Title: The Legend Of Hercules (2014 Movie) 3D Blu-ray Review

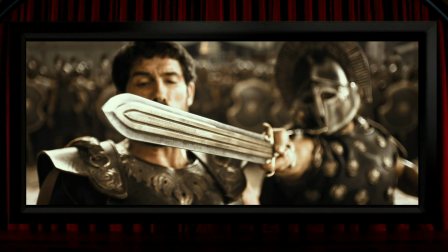Something that Renny Harlin does several times is use that ramping effect where the speed changes within a shot from normal speed to slow motion. And this was something that I think 300 got lots of praise for a few years earlier, but by the time of this film it was probably thought of as a little bit cliched.
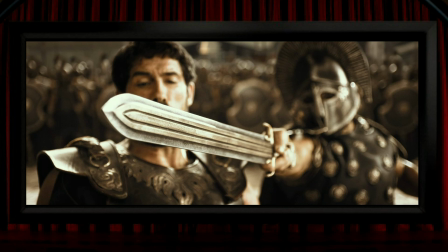But I think that the ramping here is actually quite more than just copying a hackneyed old idea, because it's really useful in the context of 3D as it allows them to slow down the action for a pop-out moment, making that pop-out much more effective, like this sword here in slow motion. There's a fantastic hyper stereo view of this place.
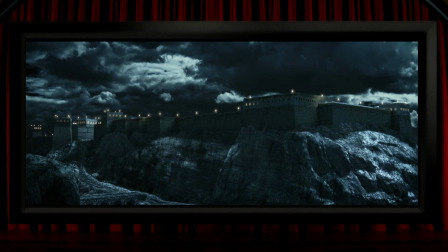This is my favourite type of 3D, so for me it's one of the nicest shots in the film. Presumably nothing to do with their native photography on this occasion, as I guess it's entirely digital, but it's a really lovely view. And this view appears a few times in the film, and I thought it was a bit of a shame that they only go hyper stereo with it just this once. I always tend to mention complex vegetation,
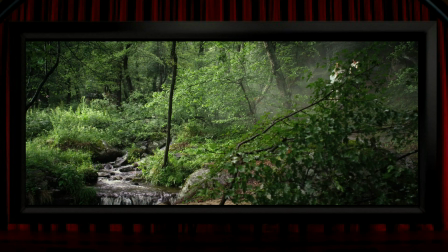as it's usually something that looks way better in a natively shot film than in a converted one, so it's good to see this scene where you can make out the placement of every leaf in 3D space,
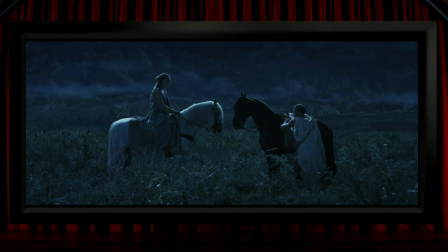or here where every blade of grass can be clearly made out. It's not an obvious 3D thrill shot, but I find it incredibly pleasing in its own little way.
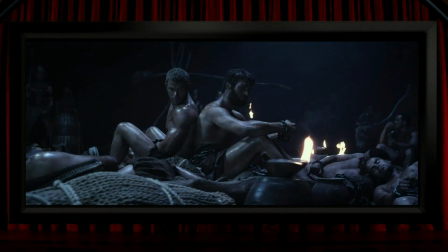This scene is an example of the kind of thing that frequently trips up converted 3D, because the camera's circling around the two of them, and whilst it looks fine here, being natively shot, it's the kind of camera movement where in a post-converted film you can get that weird warping effect where the changing depth placement doesn't match the changing camera angle.
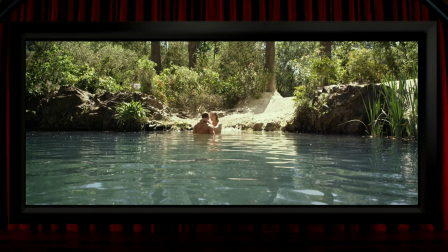I also tend to mention low-level shots like this where the plane of the ground, or water in this case, stretches from the foreground to the background. It's a shot that I think maybe works at its best when the subject is in the background like it is here. It's another really nice shot.
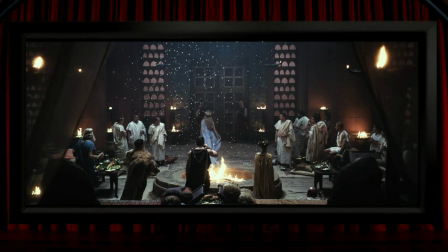Another very cool thing that Renny Harlin does for the benefit of the 3D is to frequently fill the frame with floating particles.
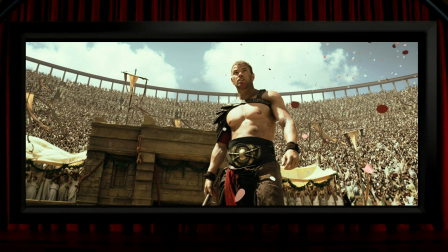So there are several scenes when petals and seeds and stuff float about, sometimes behind the screen, sometimes in front, and the effect is frequently fantastic.
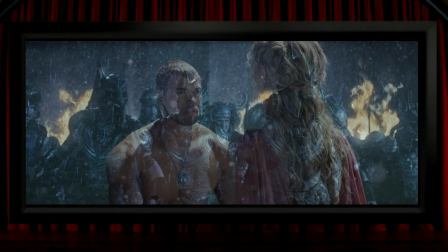I guess that rain counts as an airborne particle too, and there's some of that in the film as well.
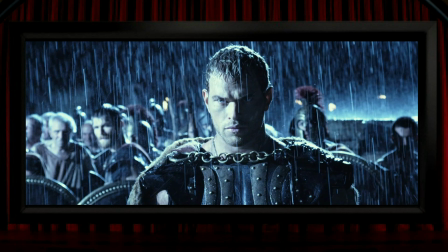It's always looking good, and you can see that it's very nicely lit rain, and shot here so that the streak of each raindrop is captured superbly. Even better is when he throws the rain into slow motion,
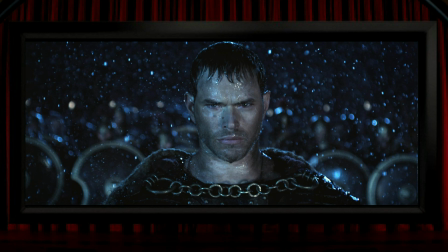so whilst having shallow depth of field here with just Hercules in focus, this is a shot that you wouldn't normally expect to look good in 3D, but the rain makes it look incredible. There's a really effective shot where the villain approaches someone stealthily,
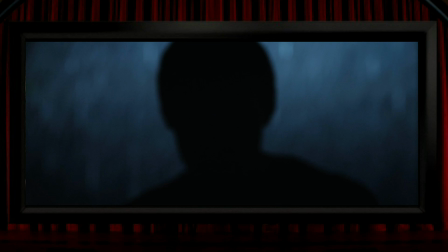and the shot progresses with him just being seen in silhouette in the darkness, but then a flash of lightning reveals him close up and his face is fully lit,
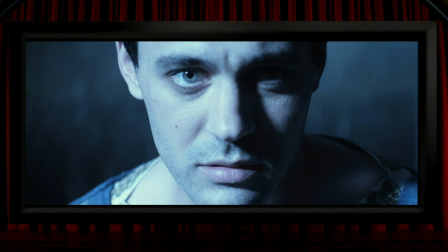popping out of the screen. And maybe this is another sort of fairly cliched shot, but again, seeing it done in 3D makes all the difference.
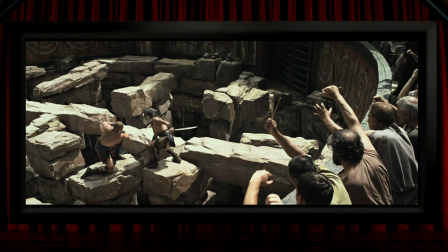During the arena fight sequence, there's something that I've not seen in any previous Gladiator film. Maybe I haven't seen enough of them, but in the ones that I have seen, the floor of the arena is generally flat and covered in sand. But instead of that, here the fight takes place across these connected pillars, which is both brilliant for making the fight more exciting, but also brilliant, of course, for 3D.
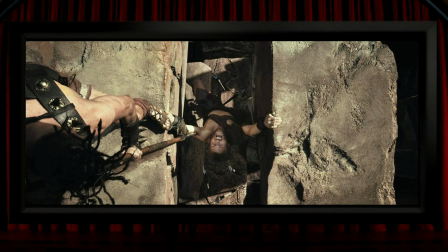It looks good throughout the scene, and great when we get to this shot, where again the sense of depth helps the drama of the moment in a really significant way.
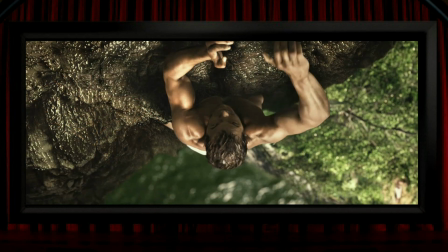Same sort of thing with this cliff climbing scene where the height is massively amplified by seeing it in 3D. It's one of those moments where if you quickly close one eye to see how the film would look in 2D, the view loses virtually all of its power.
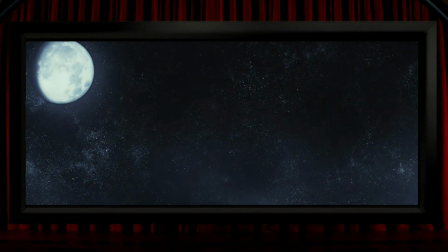Finally, I love this shot of the stars. There's a vast amount of depth and separation in between each star. I'm not sure if that's the constellation of Hercules. It would have been a very clever touch if it was. But it's logically ridiculous, as it would require a distance between the lenses to be sort of measured in multiple light years, I think.
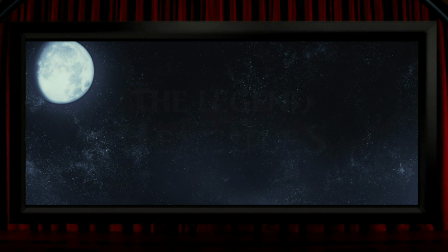But I'm glad they've done it here, and it looks awesome. So, how about the film itself?
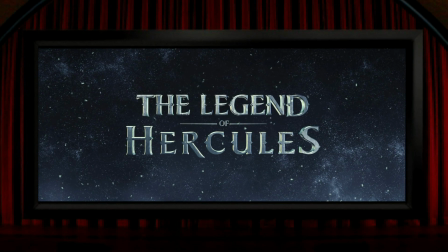Well, if you've read anything about it, or perhaps if you've seen the thing, you might be wondering why I've just spent several minutes praising one element of it, because pretty much everywhere you look,
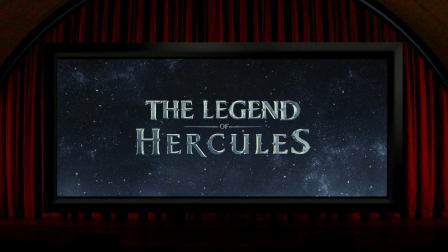this has terrible reviews. And I genuinely feel a little bit sorry for Renny Harlin here, as I can honestly imagine him coming out of the final edit with his 3D glasses on,
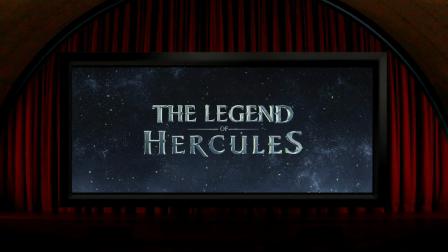believing that he's just put together a great fun film with superb 3D, and that he was really sitting on a winner.
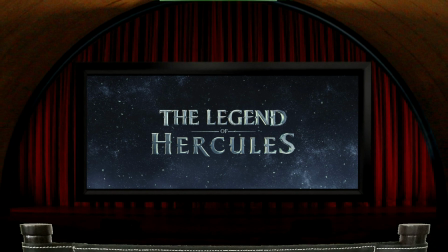But what happened was, the film came out, and everyone hated it, and obviously no mainstream reviewer ever gives any special mention to the quality of the 3D.